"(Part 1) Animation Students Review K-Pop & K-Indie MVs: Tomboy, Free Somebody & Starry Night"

Yeah, I think the use of more traditional and like scribbles, that also reflects their sort of like tone of music as well. Their music, it's a lot more different from normal K-pop. Is this considered K-pop or? No, because since they're a band also, so they're like a K-indie rock band. K-indie, okay, yeah. So yeah, that definitely reflects their style that they're going for. It's a lot grungier, a lot of scribbles. So yeah, I think it definitely reflected the tone that I was going for. Oh yeah, then I think the animators did a good job of expressing sort of the motifs in the lyrics, and they took like the imagery expressed in the lyrics and then put that into an animation pretty well. So like the fact that he feels like he's burning but still wants to interact with nature, the world around him. I think a few times he accidentally sets fire to a few things. So and there's a lot of imagery of different parts of the forest burning, so even though he's trying to dance with other people and succeed as the lyrics say, he still is on fire the whole time, is still suffering. But even though I think it's very powerful then that they opened with the two figures dancing. It's a very lighthearted like step, but at the same time one of them's on fire. So I think that just pretty clearly sums up what the song is about and the feeling of it. Now you're reacting to a solo artist named Luna, who is actually part of a group called 4X. FX. Part of a group called FX, but then she broke off into do her own solo, which is called Free Somebody. And the animation director is Young-ho Kim, and the other people who helped out with the animation are Sin-young Jaeong, Bom Kim, Sehum Kwan, and Soko Sin. Should I press? Go ahead. Okay. Ah!
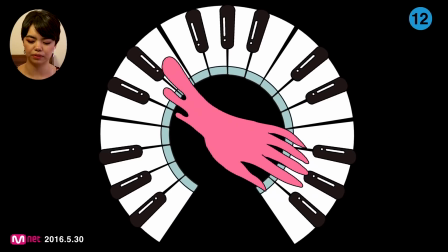(10:01)
So right off the bat, this is animated on ones. Like I went through like with the comma and the period, so you can scroll through frames.
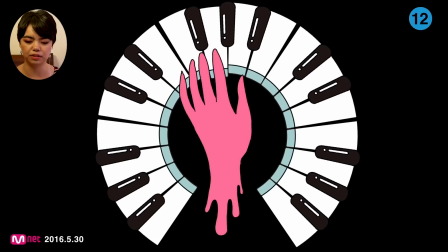(10:09)
So it's really smooth animation.
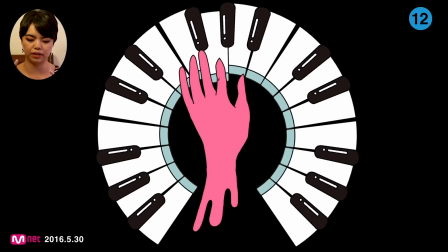(10:13)
But like as you can see with the hand, like when it started like shrinking, it's not drawn in a way that's like rendering a 3D form.
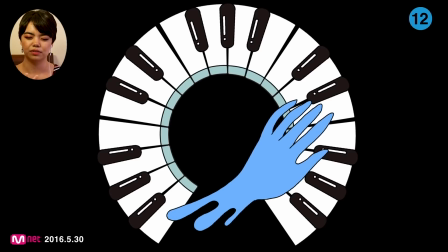(10:20)
So you can already tell this is going to be like a very sort of flat, like outline based animation.
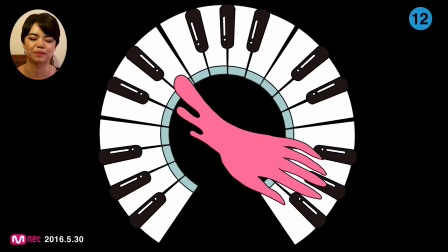(10:26)
So it's going to be kind of like stylish. I think they did that to save time and money, but like it works, so it's fine.
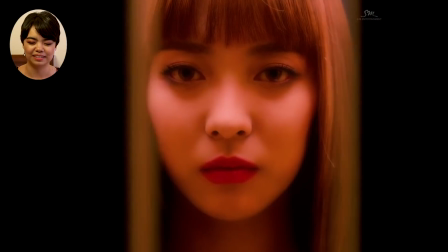(10:32)
Like, the song's cool. Okay, here's the animation starting.
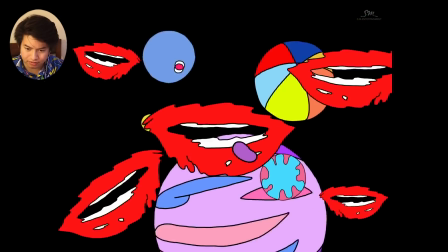(10:45)
Okay, it has a very graphic look to it. It reminds me of a lot of street art.
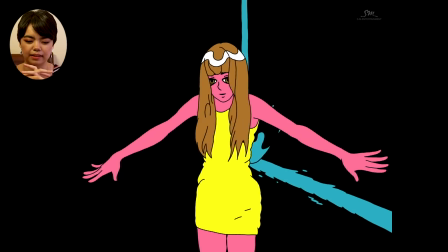(10:55)
It's nicely like rotoscoped, and how they I liked how they stylized her eyes in terms of like design,
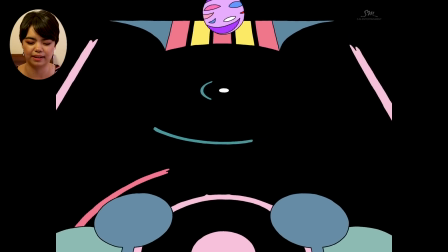(11:00)
like to heighten her allure, and I like how the 3D plane sort of moves.
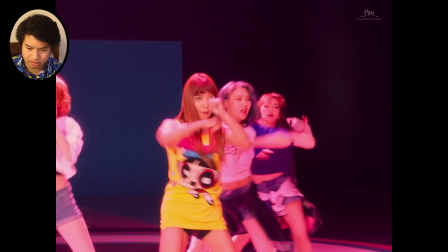(11:04)
I really like the use of motion blurs. That's when they smear certain aspects of the animation to make it convey a sense of motion.
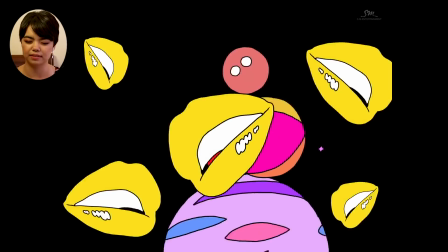(11:13)
But like with the lips, when the lips were moving, it doesn't quite hit all the musical beats, so I think it doesn't have the impact.
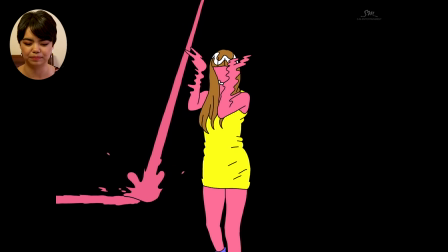(11:19)
Like when you animate musicals, like dancing, it's supposed to be 4 frames ahead at least.
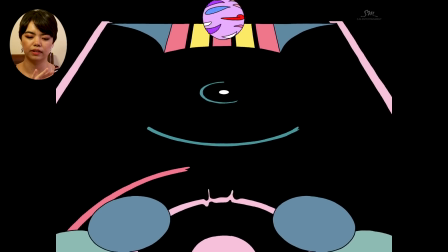(11:25)
Oh no, at the most it can be 4 frames ahead so that it doesn't look like it's hitting it late, and these, like, it was kind of off, but like, it's pretty.
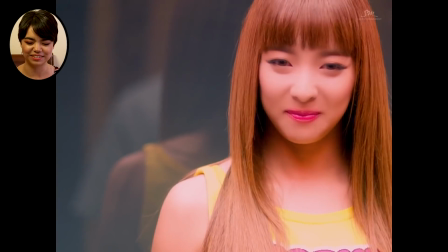(11:35)
And so I guess she's like, yeah, she's going in the elevator with him. Oh, that's spicy.
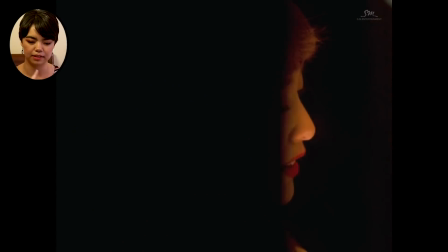(11:41)
And then I like how it's continuing the motif of rotating like it was with the planet that was animated to show like time passing through the night.
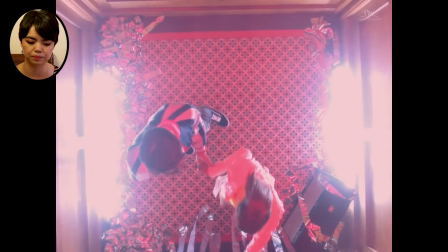(11:48)
So it's very consistent between the live action and the animation, which some don't do. Again, you have like the disco ball spinning and the camera.
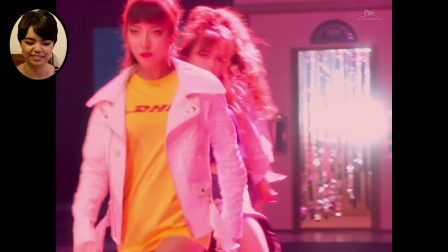(11:59)
She's getting all sexy with her DHL shirt.
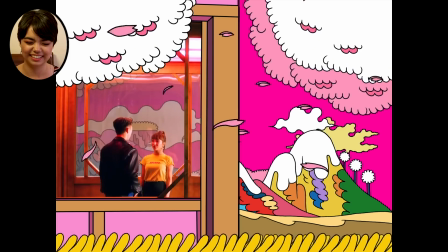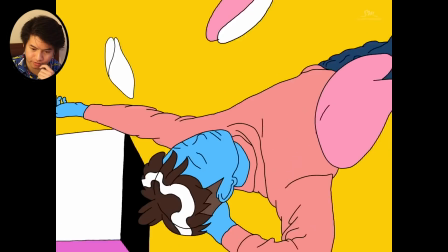(12:06)
Okay, so it looks like they're overlaying the animation. Do you see this in music videos? I guess the one from the top of my head is Hard Times from Paramore.
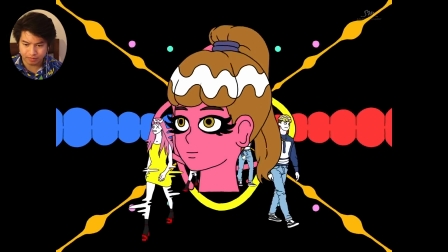(12:13)
It's when they basically just put animation on top of the video.
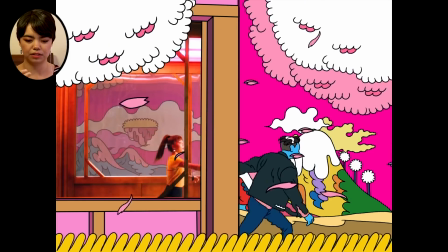(12:18)
I like how, I wish they'd done more of that with the 2D looking like it was a part of the background, because here
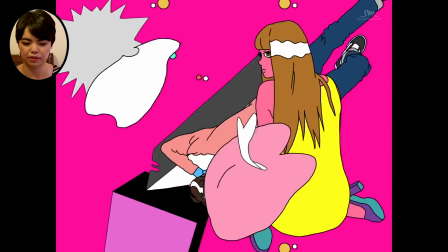(12:25)
the animation gets really rough, and I think that was a part of that was a very bold stylistic choice to do this,
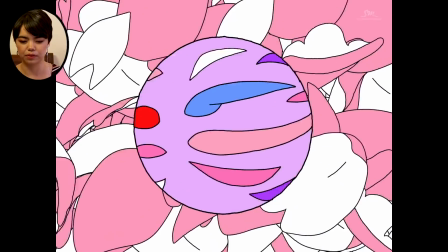(12:32)
but I don't quite think it works. Like when they were running, it was super choppy.
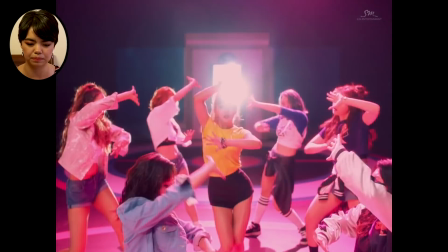(12:37)
I think it was animated on like the 3s. It didn't quite look right. Like there's no weight to their forms.
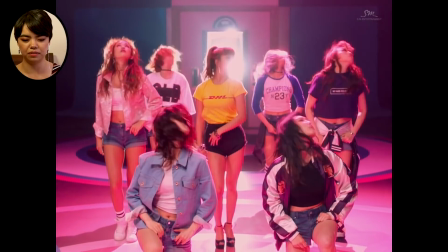(12:44)
It's all very like 2-dimensional. So it's like their outlines are moving.
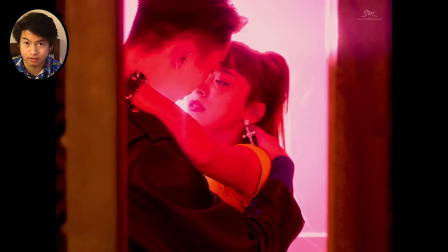(12:50)
Also color-wise, their outfits match like the bright colors of animation as well.
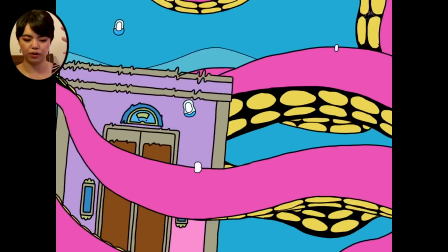(12:58)
So I like how the outlines kind of went over the elevator, but now the animation gets weird.
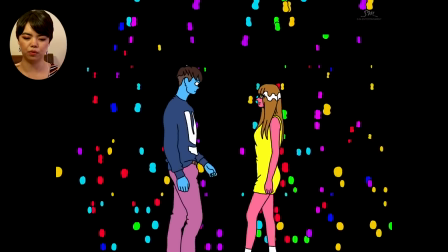(13:04)
So if you go frame by frame, it doesn't move as a form. Like the outlines just kind of change.
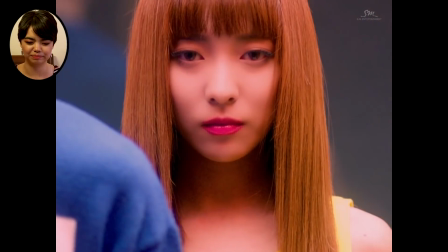(13:10)
And then that's a metaphor for them hooking up. But it's not very deep, but it works. So yeah, basically, did you feel like the animation in this music video added to or took away from it was very bright, especially I think the overlaying was a good method for this type of music video, where I think certain aspects just like pop out as an extra pizzazz to what's already on. Because it's like I said, it's already a bright video, so I guess adding something to complement that was very cool. If you go frame by frame, I know this is because of budget. Like, disclaimer, everything I'm saying, I know that animation is not usually used in music videos because of the budget, because of the time, because especially K-pop is supposed to be such a fast-paced, like, basically assembly line of music production. Like, we all know that. So the fact that they're even using animation is really impressive because it's just so hard to make it look good. Like, it either looks good or it doesn't. There's no cheating it, like, as you can tell. Like, even when you do try to cheat it, if you don't cheat it correctly, it's gonna look weird.
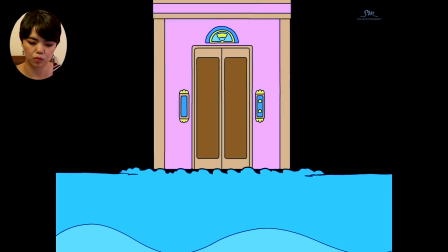(14:12)
So just, going frame by frame. It's animated on ones, which I think they did to make it look smooth, but now that I keep scrolling,
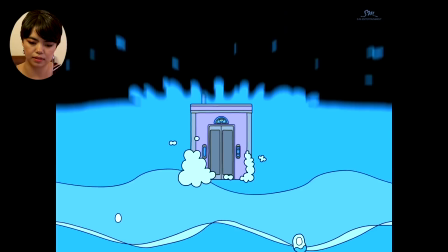(14:20)
it looks like they did it to save time, because the ones aren't making each frame look smoother.
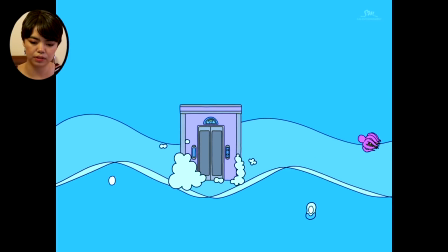(14:27)
They're just packing more action in a short amount of time. So I feel like there isn't as much there isn't follow through.
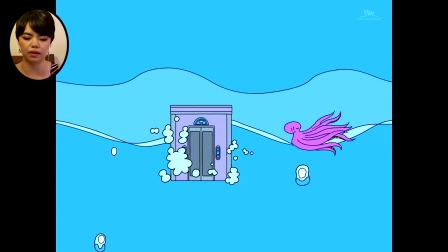(14:34)
It's just sort of a bunch of snapshots. It's like if you took a video and you screenshotted every second.
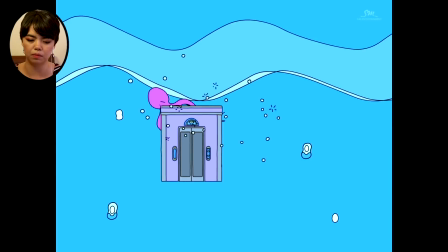(14:40)
So there would be motion, but you'd kind of miss those in between moments that would show like the weight or the follow through or something.
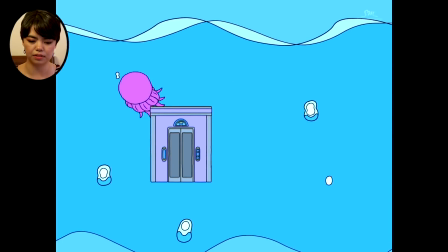(14:48)
Like this octopus is just kind of jumping around. And then the octopus is also moving independently from the rest of the background.
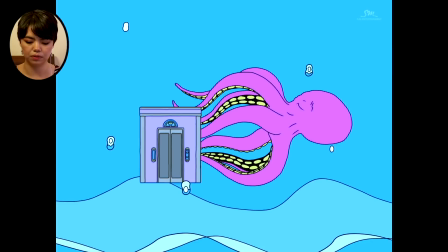(14:55)
So they're not in a cohesive sort of flow together. They don't interact together, so it looks a little flat. However, I think, like I said, this was because of budget, so they were smart to use consistent colors with the live action, so it looks more put together. And yeah, that's all I have to say. Okay, ready to move on? Yep. So next is a collaboration between a K-pop artist named Onu and a K-indie jazz artist named Ijina, and their song is called Starry Night. So I wrote down the director, producer, 3D supervisor, artwork, 3D animation, 2D animation, modeling, and compositing for this, but basically they had 4 people do the 3D animation and only 1 person work on the 2D animation, Shinyeon Kim. So basically, the overall, I guess, theme for the song is just wanting to find a friend in the darkness or a star to light your way. Okay, go.
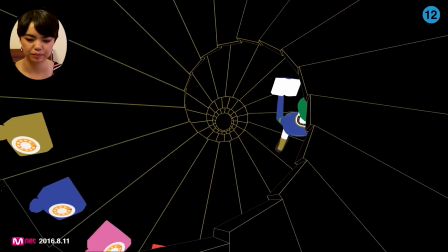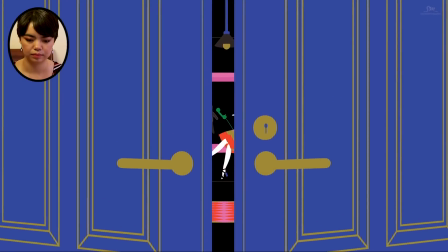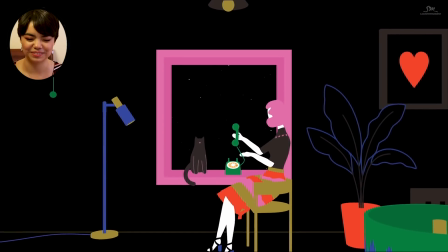(16:03)
Oh, it's so cute. Oh, I got a cat.
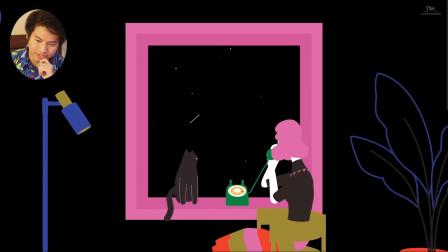(16:08)
Oh, whoever animated this really know how to do their silhouettes well.
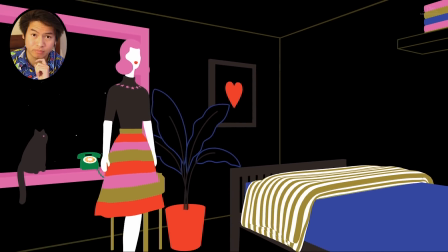(16:12)
I guess when it comes to 2D animation, silhouettes are very important of conveying sort of just like the style, I guess.
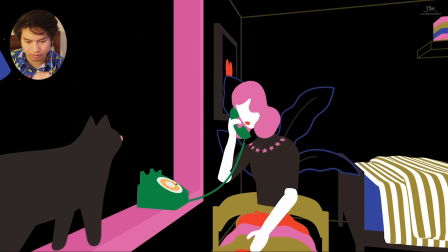(16:22)
I really like the use of 3D and 2D together.